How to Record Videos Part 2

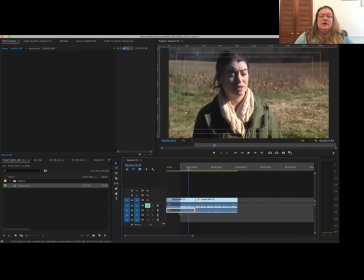[41:21]
So I think that's the camera microphone, and that's not the one I want. So I can get rid of that.
The mountains in the western end of this.
And I can make her louder. All right, I'm going to bring her up.
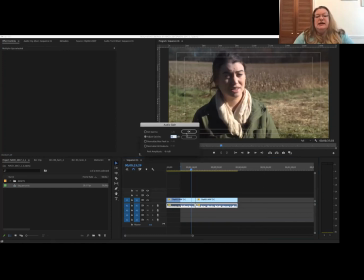[41:38]
So if you do edit and you work with controls like this, audio gain, about 3 dB is a noticeable level of loudness. So if you raise something up about 3 dB or 6 dB, those are sort of like kind of notches for your ear.
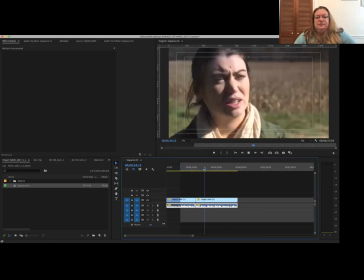[41:52]
Like you notice the difference in loudness there.
To the ocean, landowners are often the.
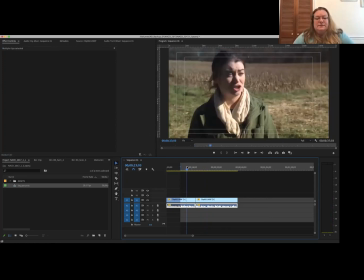[41:59]
Okay, so that's just a rough idea. All right, so let's look at our B-roll now. Because we've seen her on screen for a little bit. We might do a graphic where we name her. And so we'll leave a little time on screen for that. But then we want to kind of get into what she's talking about.
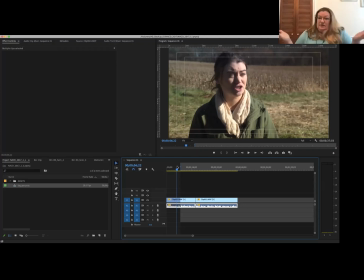[42:16]
We want to see this land she's talking about, right? We haven't seen our establishing shot yet. We know she's standing in a field. But let's see what else we have. So here's some footage shot from her farm that day.
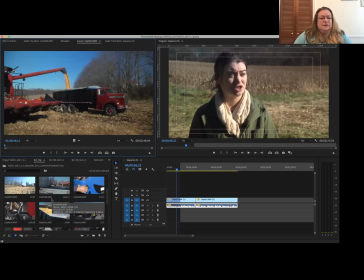[42:28]
And so we got some cool combine stuff. We got some close-ups.
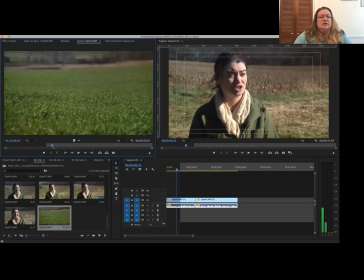[42:37]
We got a nice low angle. Ah, this would be good when she's talking about soil, right?
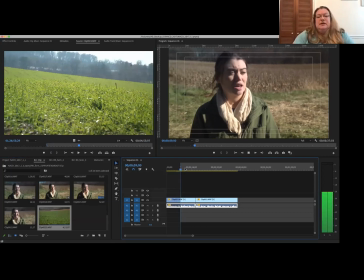[42:42]
Because that's where we're seeing the soil. So where is she talking about that?
Here in Maryland, we're often described as America miniature.
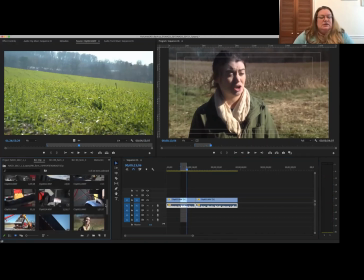[42:50]
So okay. That's not where she's talking about the soil, but that's a good point to know too. Here in Maryland, so that'd be maybe our wide establishing shot.
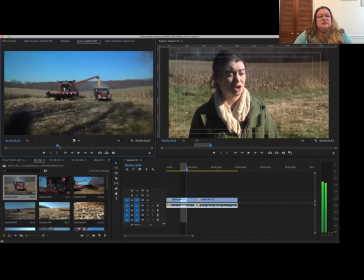[42:57]
Let's see what this looks like here. Oh, a little unsteady until we zoom in. Okay, do we have the wide steadier shot?
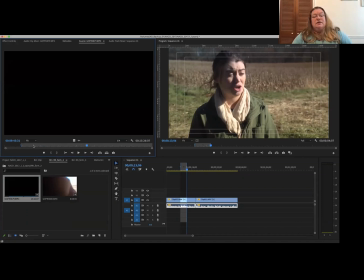[43:08]
Maybe not. All right, let's see what's in our other bins. Ah, so if you came to our first webinar, I talked about using drones.
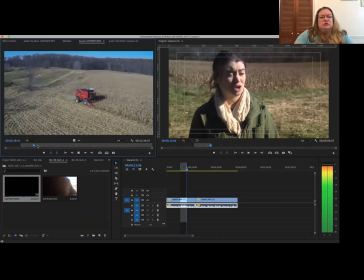[43:17]
Drones are so cool. They're loud, but they are cool. So we used a drone for this to get a really high angle shot of the field.
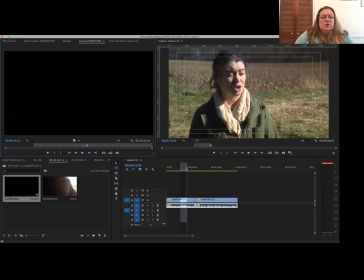[43:30]
And you can get all kinds of like sweeping shots. You can do very cool things with the drone.
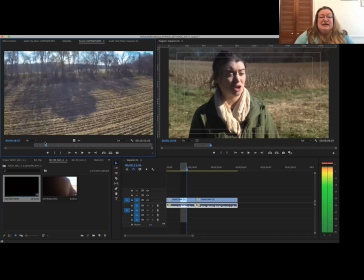[43:36]
The problem is if it's a windy day, it is hard to control. So you got to be kind of careful with that.
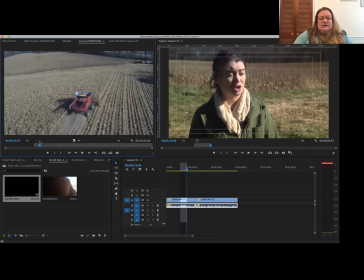[43:41]
But you know, that could be a nice establishing shot. Maybe it's the drone shot. Now we don't want the audio of the drone because you're not hearing anything there. And me personally, how I like to edit is I like to put down my video track on the video 1, and then I put stuff on top of it.
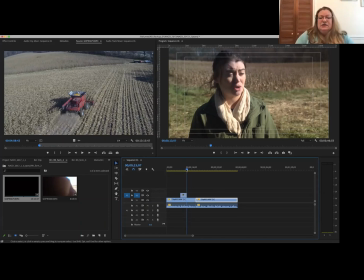[43:59]
So I put my B-roll on top. So I kind of always know what's underneath. So now.
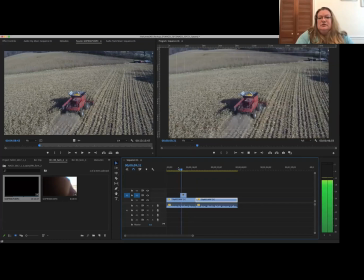[44:05] Know the land best. Here in Maryland, we're often described as America miniature.
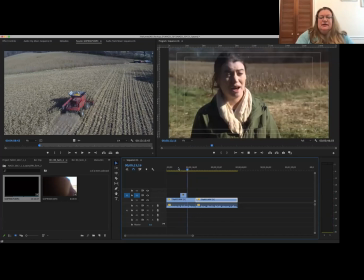[44:11] So we have.
That kind of worked. I like that. All right.
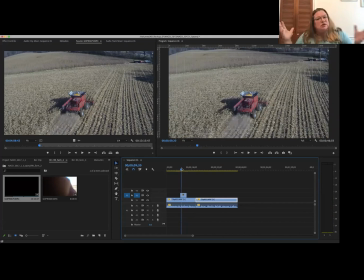[44:16]
So when you're editing without music or without like a certain pace already set by either the topic or whatever, I tend to edit my B-roll with phrases of what the person's saying.
The land best.
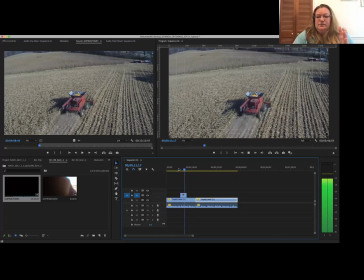[44:30] Here in Maryland, we're often described as America miniature.
And that's the end of that phrase. So now, personally, I feel like I want another B-roll shot there. So what does she say next?
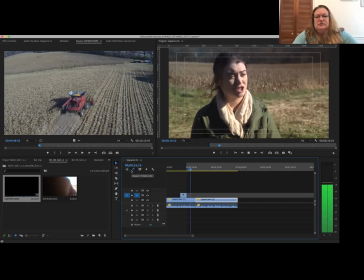[44:41] So we have the mountains in the western end of the state to the mountains in the western state.
Okay, so there, I don't have a picture of the mountains because this wasn't shot in the western end of the state.
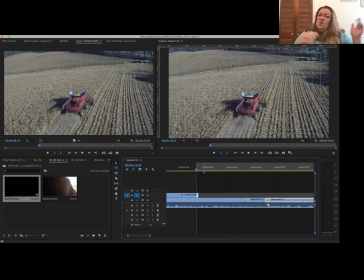[44:52]
So maybe I either cut that out for now or I make a note to go find a shot of the mountains to put in there. All right. Let's move ahead to what she says next to see if we do have B-roll to cover that.
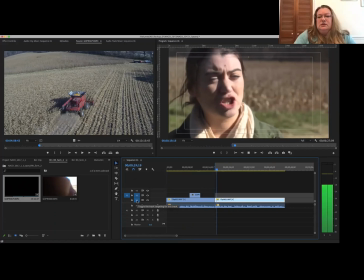[45:05]
There we go. Let's go to our cut point here.
Conservation is important to us because we want to protect the land. Farmers and landowners are often the...
She's got a big gap there.
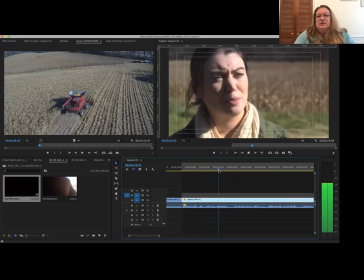[45:18]
I want to take that out and cover that.
Farmers and landowners are...
Take that out.
Landowners are often the best environment.